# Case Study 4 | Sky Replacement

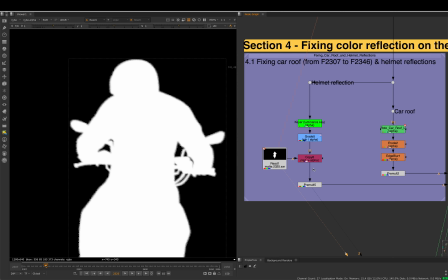We used the original mat created for this character. Eventually, we've got this character restored.
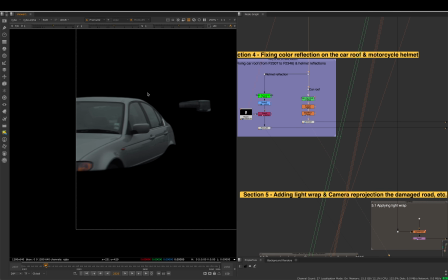We got this car roof restored.
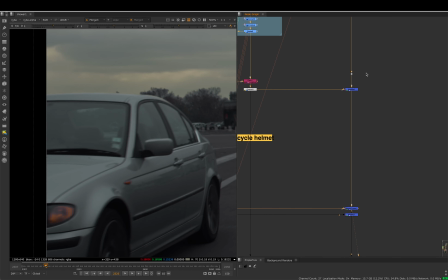Then eventually, we put them on top of this result, semi-transparent area.
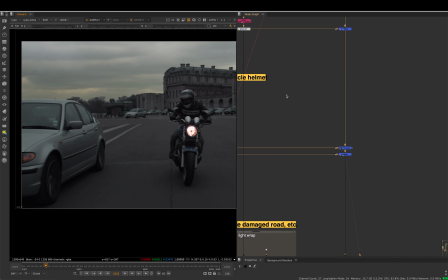So these two areas are fixed.
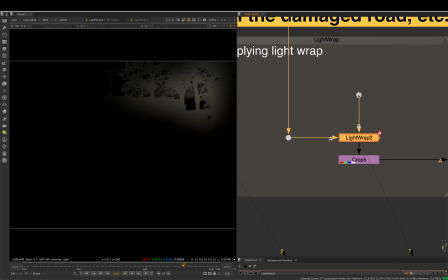The light wrap effect is created based on this blended image here.
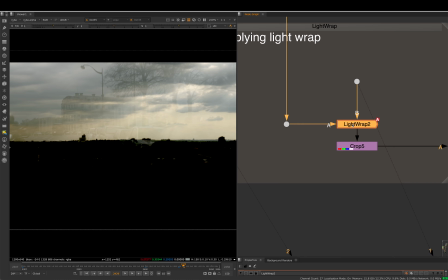As you can see, it's quite strong light. Then after that, we create this one.
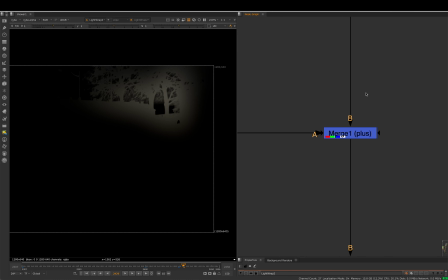Then we put this on top of this result, before and after.
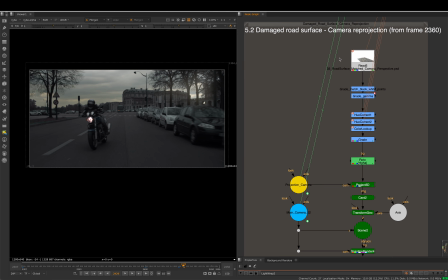In 5.2 subsection, is reproject the damaged road surface.
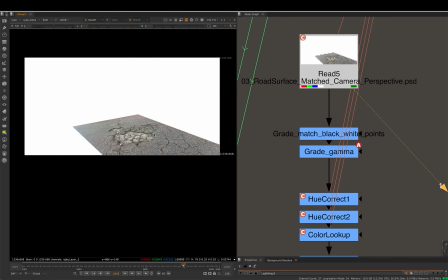This is the PSD we created in the preparation section.
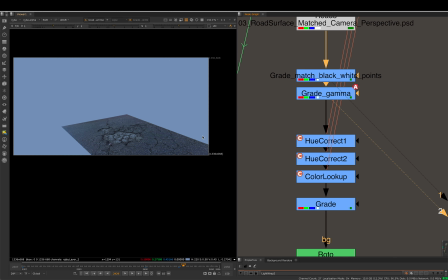We color graded and matched it slightly better to the original live action footage,
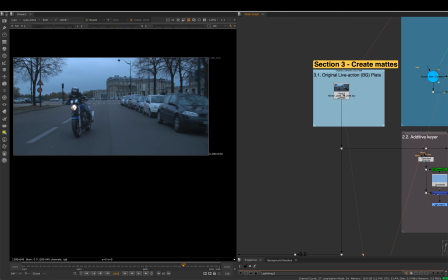which can be seen here, nicely matched.
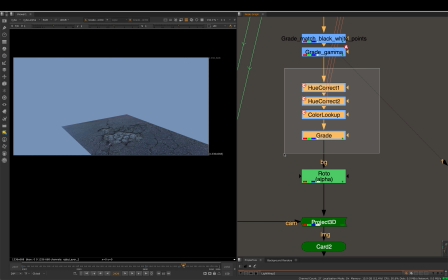Then after that, we clone these 4 color grading nodes, turn the color like this.
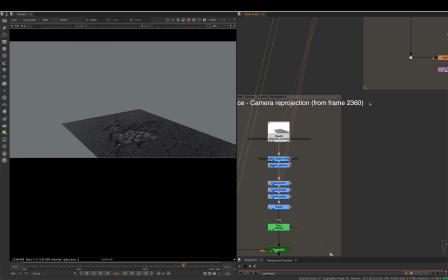Then this need to be matched with here the plate.
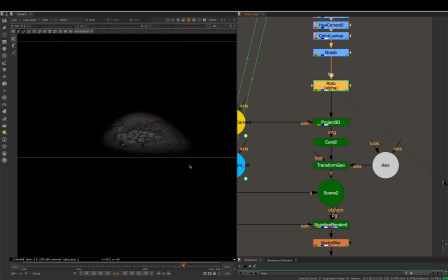Then after that, to rotate only this area because that's the area I'm interested.
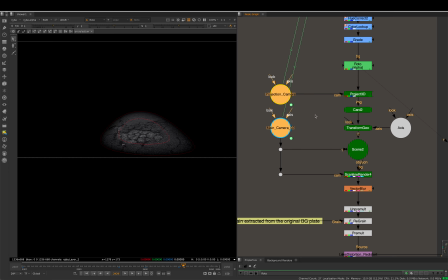Reprojection camera is done by these 2 cameras, a yellow one and a blue one.
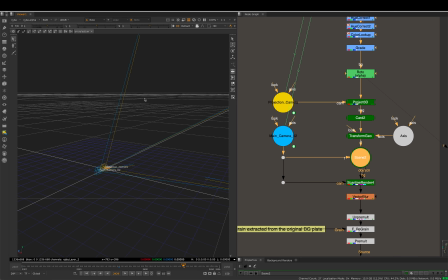If we get into the 3D space, the yellow one is copied.
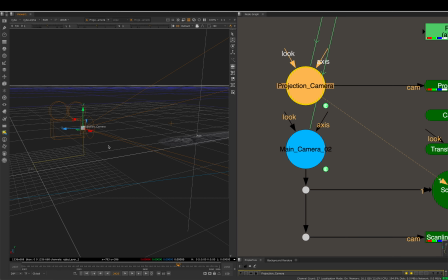We use this yellow camera to reproject the road, as you can see here. Then after the reprojection is finished, we use the blue one. It's exactly the same camera we duplicated from subsection 1.2. And this camera is extracted from the original live action footage.
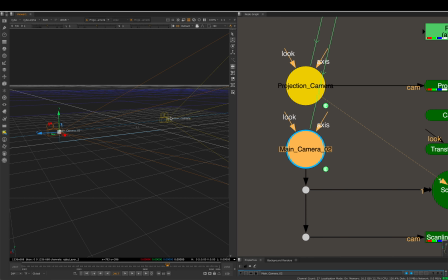And use this animated camera to refilm the road, which was projected by this static camera.
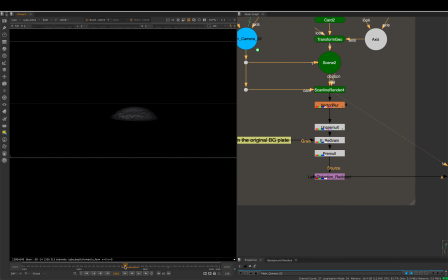Then after that, we got a result like this. Because it's reprojected, we also have motion vector generated.
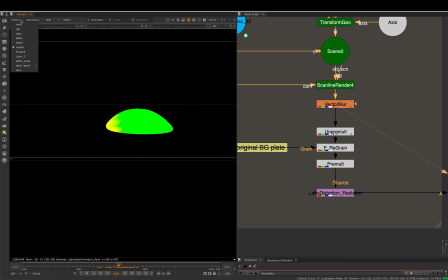That's the motion. We can use this motion vector data eventually to blur the image.
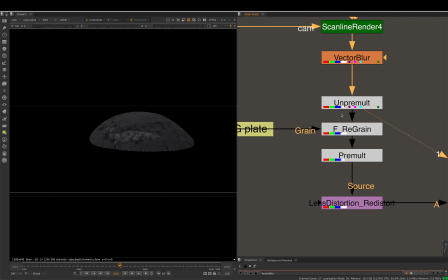We also need to apply the film grain to it. We need to unpremultiply it, then apply the film grain, then premultiply it again. Then after that, we need to reapply the original lens distortion, which was extracted from live action plate.
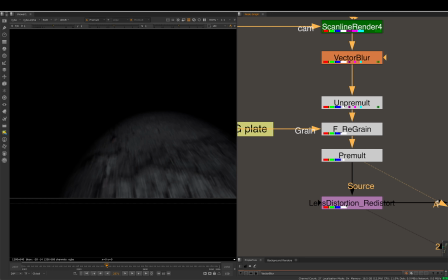Okay, so that's the result.
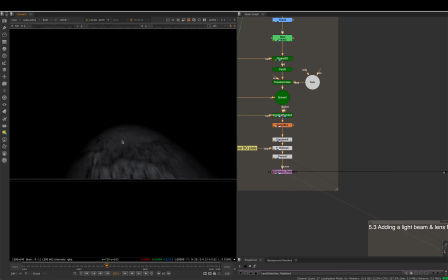After the lens distortion is applied, integrate this patch on top of this result.
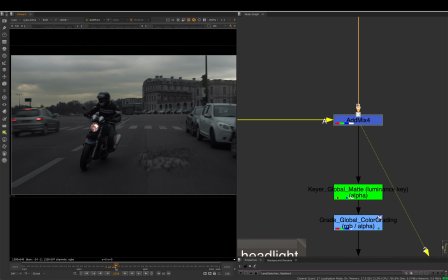If we take a look at the result is applied, that's the result we created so far, but it's not finished.
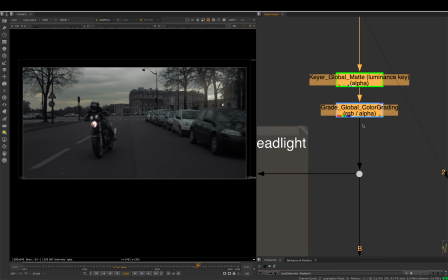Then after that, we also used 2 color grading nodes, creating the mood based on the storytelling.
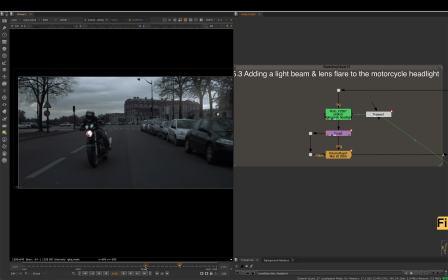This section, we also added lens flare effects.
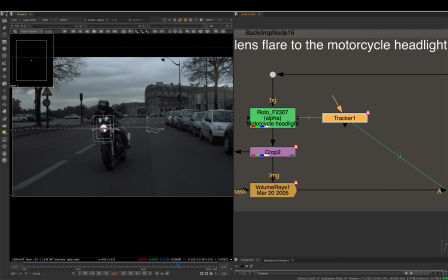We used a tracker node to track the highlights of the bike.
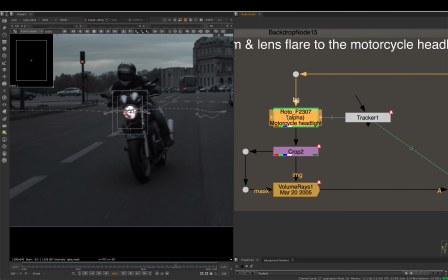Then after that, use the data to drive a rotor node which was created for this area.
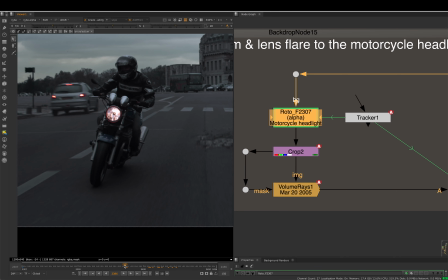As the biker moves, this rotor follows the highlights.
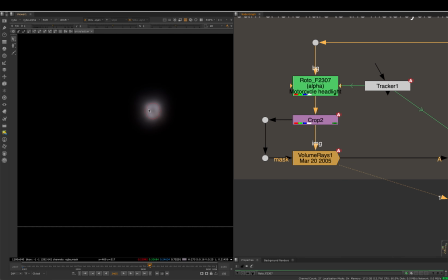Based on this result, we add a little glow to it, put it on top of this result.
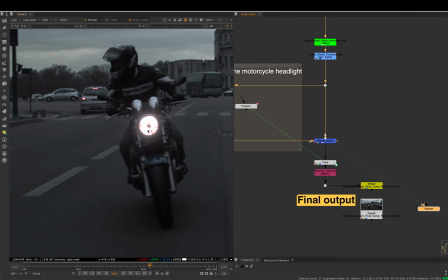I think that looks natural because it's almost pointing towards the camera.
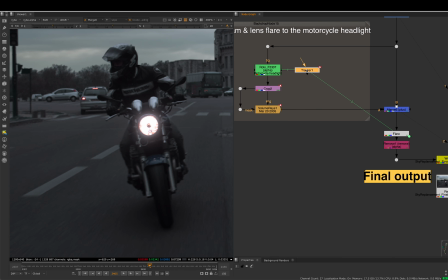You're supposed to see a little bit glow on it. We also use the same data for the tracker to drive the flare.
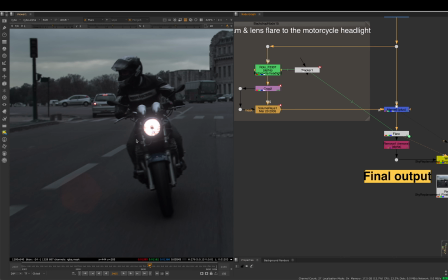If I show you the flare created, that is before and after.
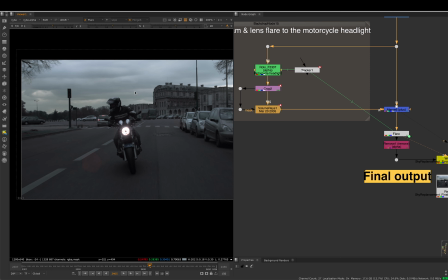If you see the sky is still relatively bright, so the glow and the flare shouldn't be very strong.